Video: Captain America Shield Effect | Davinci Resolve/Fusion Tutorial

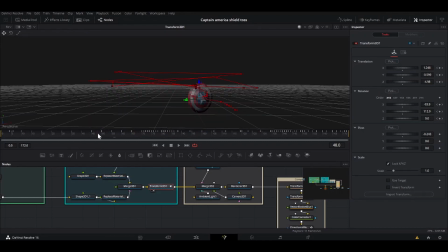3:59 On the Transform 3D, I was able to get away with keyframing the, like, every 5 frames, the rotation, and a little bit of the translation, but not a lot. And then you can see right here, I didn't have the tracker. Once the tracker stopped, I had to go hand by hand for throwing it.
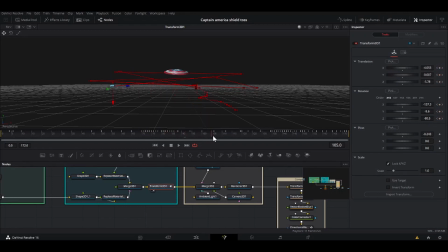4:18 And then I just kind of went, added keyframes of it bouncing off places. And then here again, once I caught it, I couldn't get a track there, so I just did it by hand, but it wasn't long. Then here, I just added a directional light and an ambient light, obviously a camera,
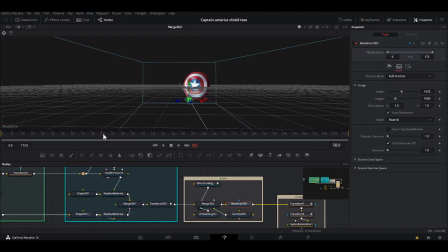4:38 and then all that went into the render 3D. So I have it set to OpenGL render, and I made sure that I clicked vector, so it's exporting vector, and I made sure the depth is float 16 or 32. It has to be one of those, and I will explain later why.
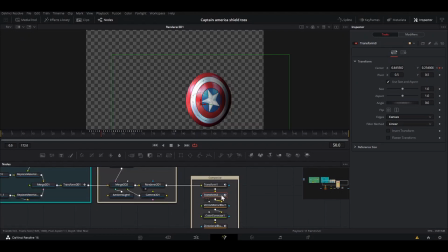4:57 So this is where I composited it. So here the transform is where I connected it to the tracker. I right-clicked and modified with the tracker. But the problem is, straight off, it brings the center of the image, which is over here,
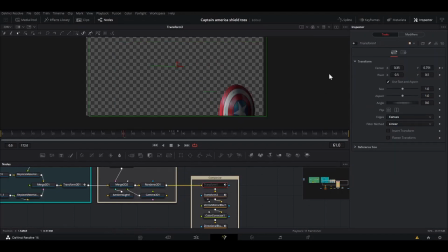5:15 to where the tracker was. So the shield's all the way down here. So to compensate for that, I have this transform here, which brought it back into place. So the reason that I needed vector before is this tool, which may be your new best friend in compositing if you ever work in 3D. It's the vector motion blur.
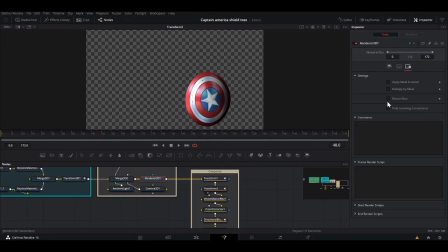5:35 So on the render 3D, it has an option for motion blur, but it doesn't look great.
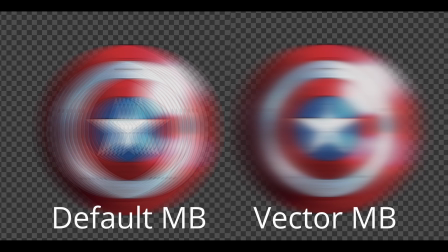5:43 It takes forever to render, and it really just looks choppy. Like, you have to crank it up to like 10 or 15 for it to look decent, and it just takes forever to render. But if you have it on the OpenGL and bring vector, this vector motion blur will calculate where it is, the vector of where it is in 3D space.
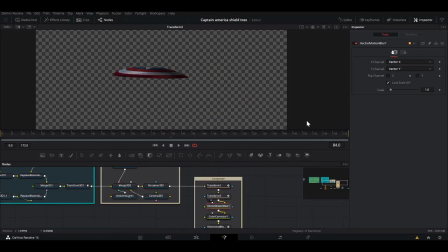6:02 I think, I'm not 100% sure how it works. All right, so if I turn the vector motion blur on, look at the difference. And it does that for every frame of the thing. So the motion blur is a huge part of selling really any CG thing.
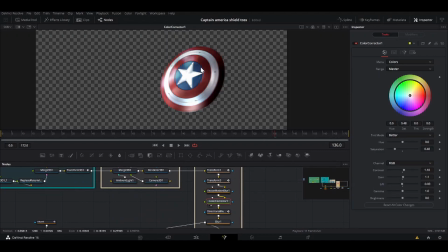6:17 So next, I added a color corrector and boosted the contrast and brought down the saturation just to make it match my footage. I also have a directional blur because straight out where the vector, with the vector motion blur,
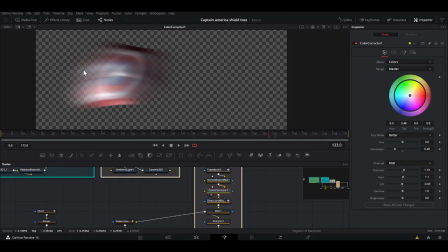6:31 I have it coming in really fast, if it'll load, coming in really fast one frame, and then the next frame,
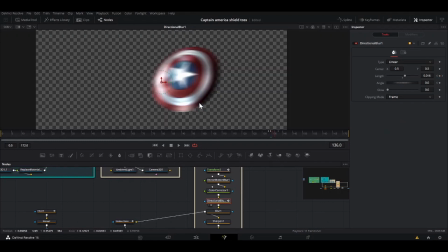6:38 there's no motion blur at all. So I have this directional blur to kind of ease it in a little bit more. And then with really any CG thing, I added a blur. It's a really small blur.
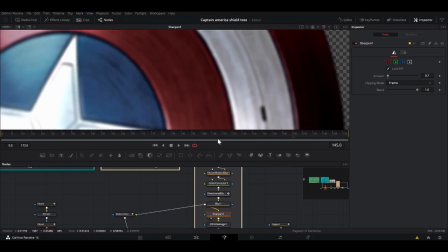6:48 Then I added a sharpen, which adds this kind of like halo around the edges kind of thing, if you can see there, which my footage has.
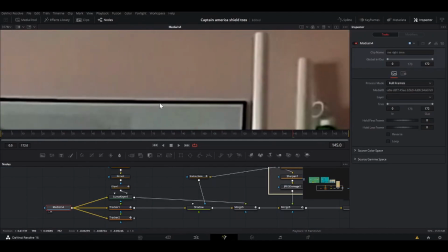6:56 Yeah, especially like right here around this frame, you can see the darker parts have this kind of halo around it.
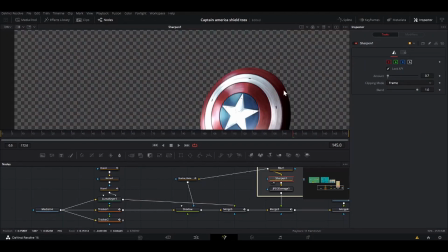7:01 And that's what the sharpen recreates in my thing.
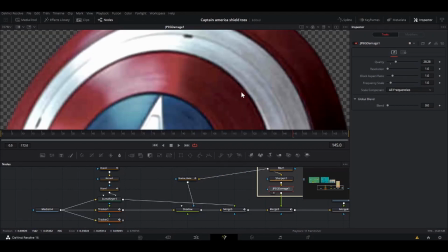7:05 And then I added JPEG damage to make it look worse for my footage, and it adds a kind of grain to it.
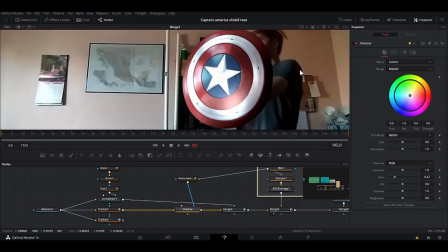7:12 So here I added a shadow in these final things where the shield would be blocking the light for me. I have a color corrector darkening it to add a shadow. It makes a lot of difference.
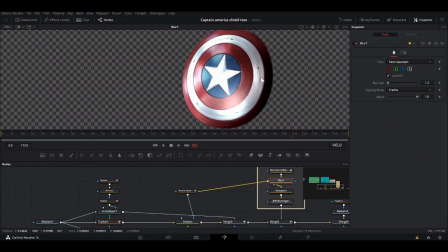7:22 So what that is I have the shield right here, and then I put that into a bitmap node. I soft edge it a little bit, then offset it a little bit,
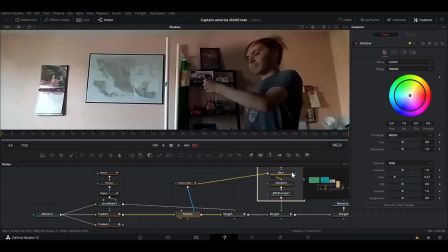7:34 and so that right here, it's just the shape of the thing, and this part over here would be covered by the shield, so I wasn't worried too much about that, but in these final frames, it starts to go into the wall.
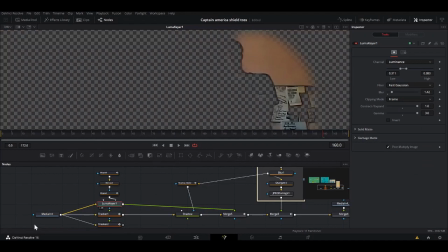7:47 So what I did is I did a Luma key on my original footage, just on this wall.
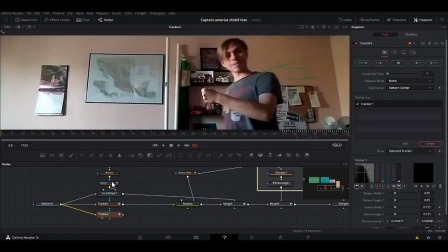7:53 I was able to track my shoulder so that these masks would be able to stay with it.